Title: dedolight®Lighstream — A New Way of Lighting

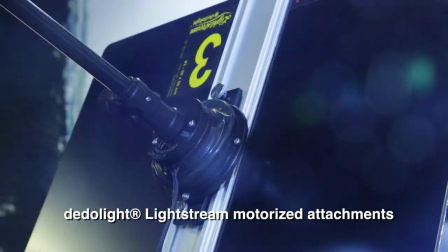I get in there. Yeah. You see? Right there. Yeah.
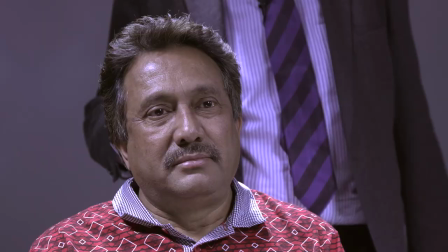Okay. So because when it changes, then it's easier to see.
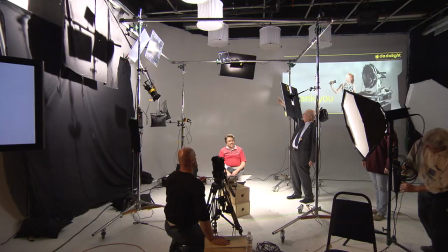And then the third one, the little one on top, takes the light back onto this reflector here.
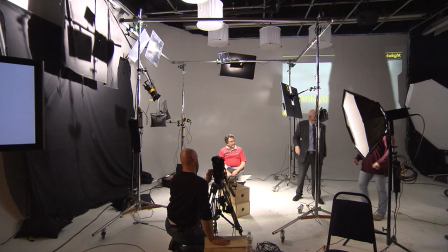And that again is a motorized one.
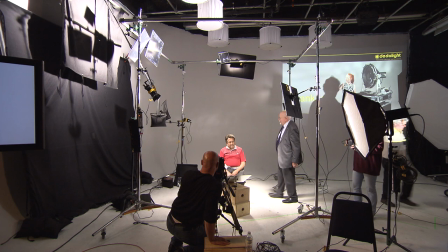So when you move that a little bit, you can see how the backlight that's now on him may go.
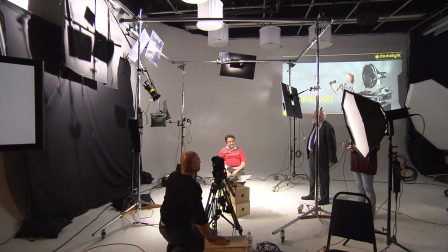See, now it's going away. Now try to bring it back. There it is. Yeah?
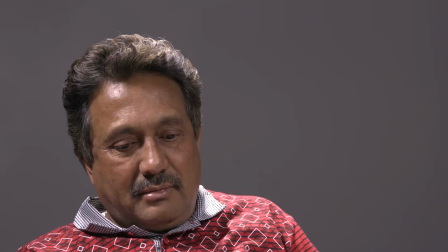Okay. So far that's easy. Then you bring up that light.
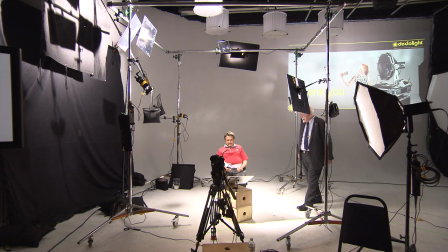That's a bicolor light. And it could work as an uplight on him.
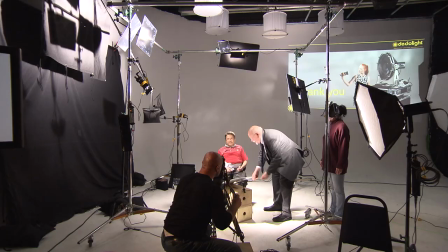Right there. Yeah, there. Yeah? Yeah. And can you change that a little bit?
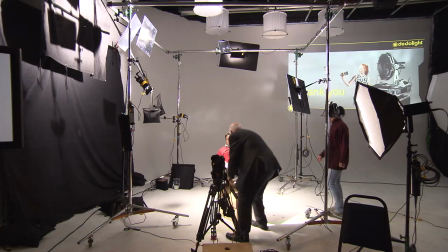Actually, it has to come forward a bit. The reflector has to come forward. Yeah, right there.
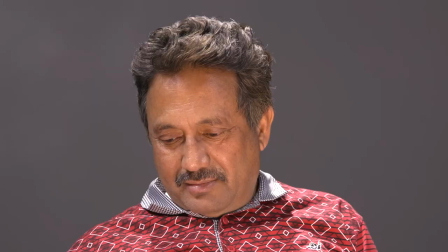You got it. Yeah. We can play with the color temperature on the uplight.
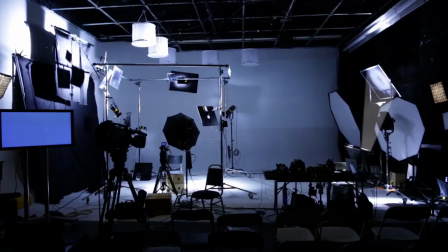Yeah, you can bring it down. It's all coming from the big light, and that's daylight.
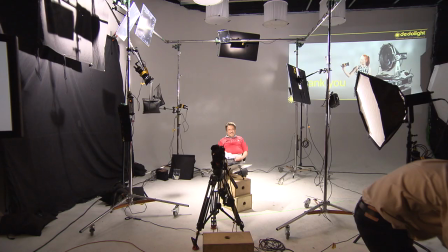And that reflects and reflects, and it doesn't change color. So on that one, we can't.
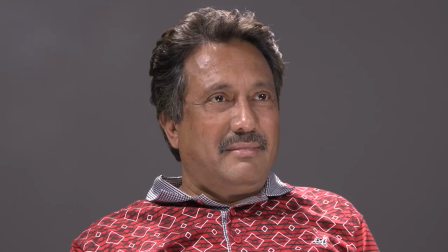If we were to set up a bicolor into that reflector, then we could. And then we could also add, if we wanted to,
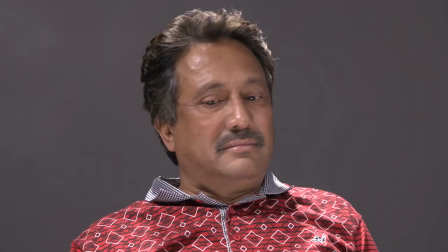another backlight. That could be this one here.
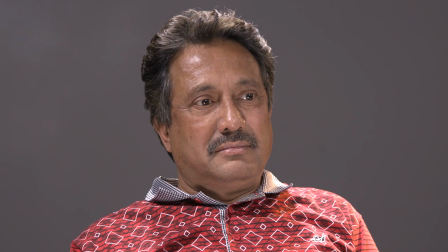That's the 10. That's very powerful. That's much too strong as a backlight.
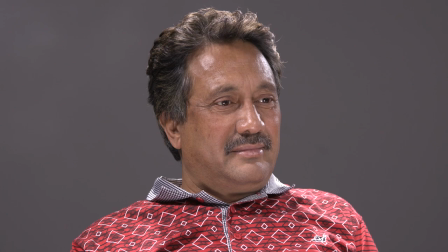Yeah. That's terrible. Yeah. So now you bring it down, down, down until it becomes more subtle.
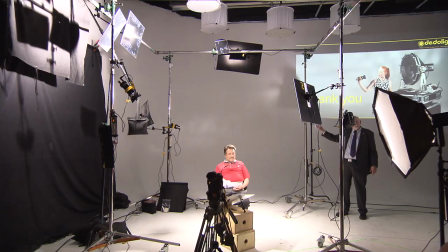And then, of course, again, we can change on this one the color temperature.
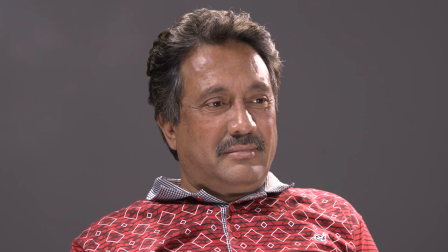Make it warmer or cooler. That's great luxury.
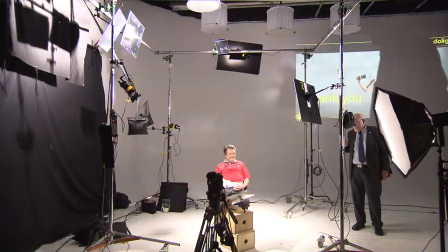The cameraman sitting in the chair and can see himself. And he's a good-looking cameraman, too.
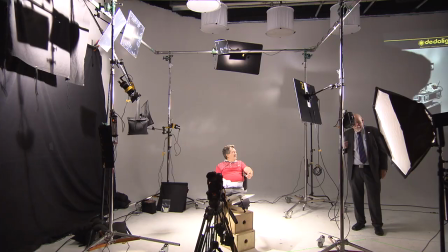Well, I would go so far.
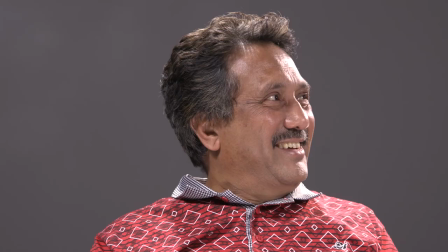Sometimes, with the reflected light, the light is very structured. It's beautiful to bring out texture of the skin and so on.
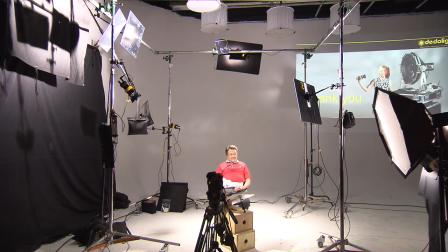But sometimes you want to smoothen it over. And that's where you can do this soft light.
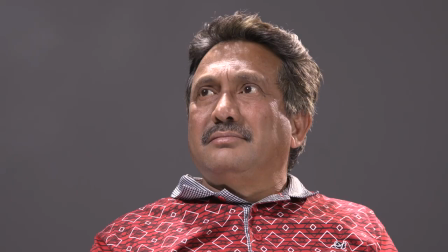That's a bicolor light. And we could also use that with a large reflector to make it even gentler.
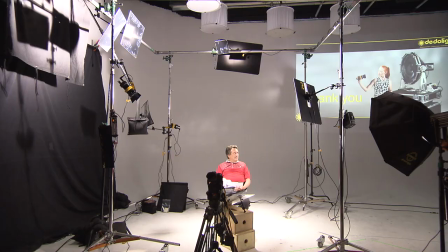So to fill it in, especially when you work with many reflectors and different people and backlights and some TV shows, it becomes a little bit too harsh.
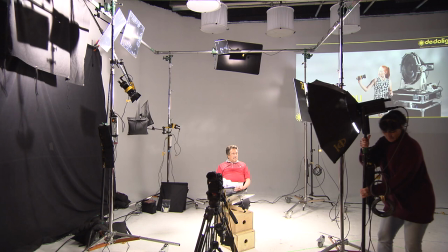And then you move that in, move it all the way to the left, further over.
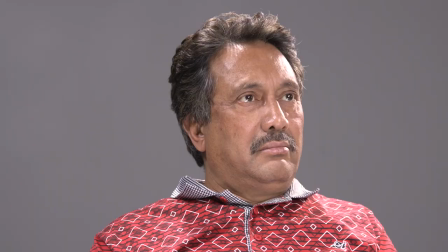Again, that's a bicolor light we can now
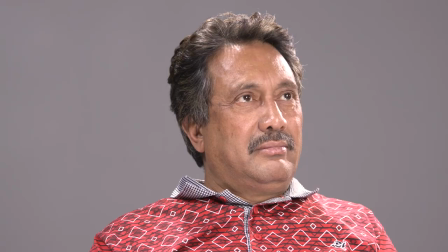use to change color temperature and make things smoother, softer.
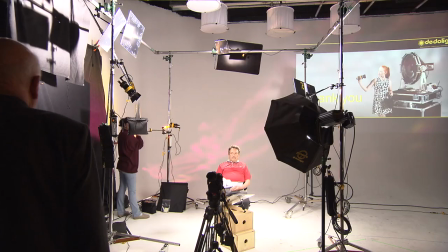Use the efflect to put something in the background. And it's amazing what the same filter can do.
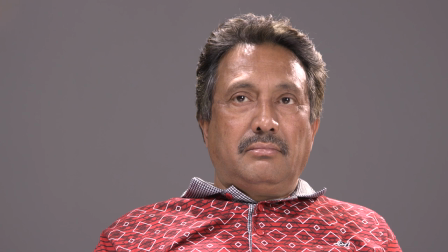It works marvelous when you change the focus on the light or put the parallel beam adapter on it.
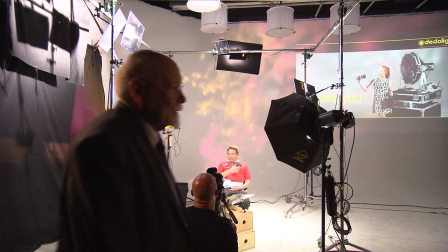And then also, what we could do is to project a background.
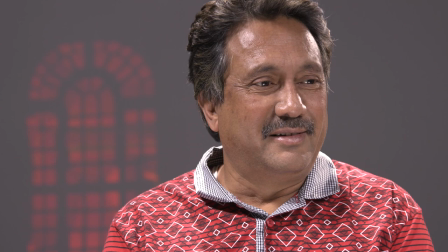So you get a little bit of the idea.
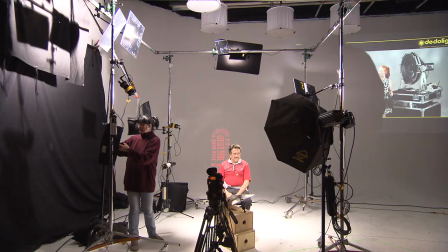And the nice thing is that when the general light level is lower, then the gel projections can work beautifully.
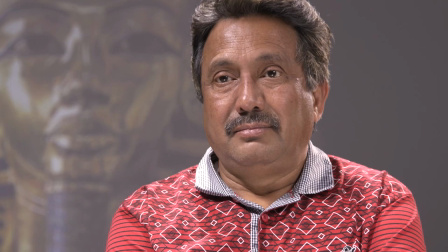Sometimes when it gets too contrasty, too structured, then adding the larger soft light
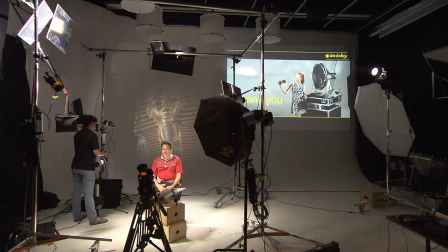helps to make it gentler all over. That's basically the tools and toys that we wanted to show. And it's best if you just play with it.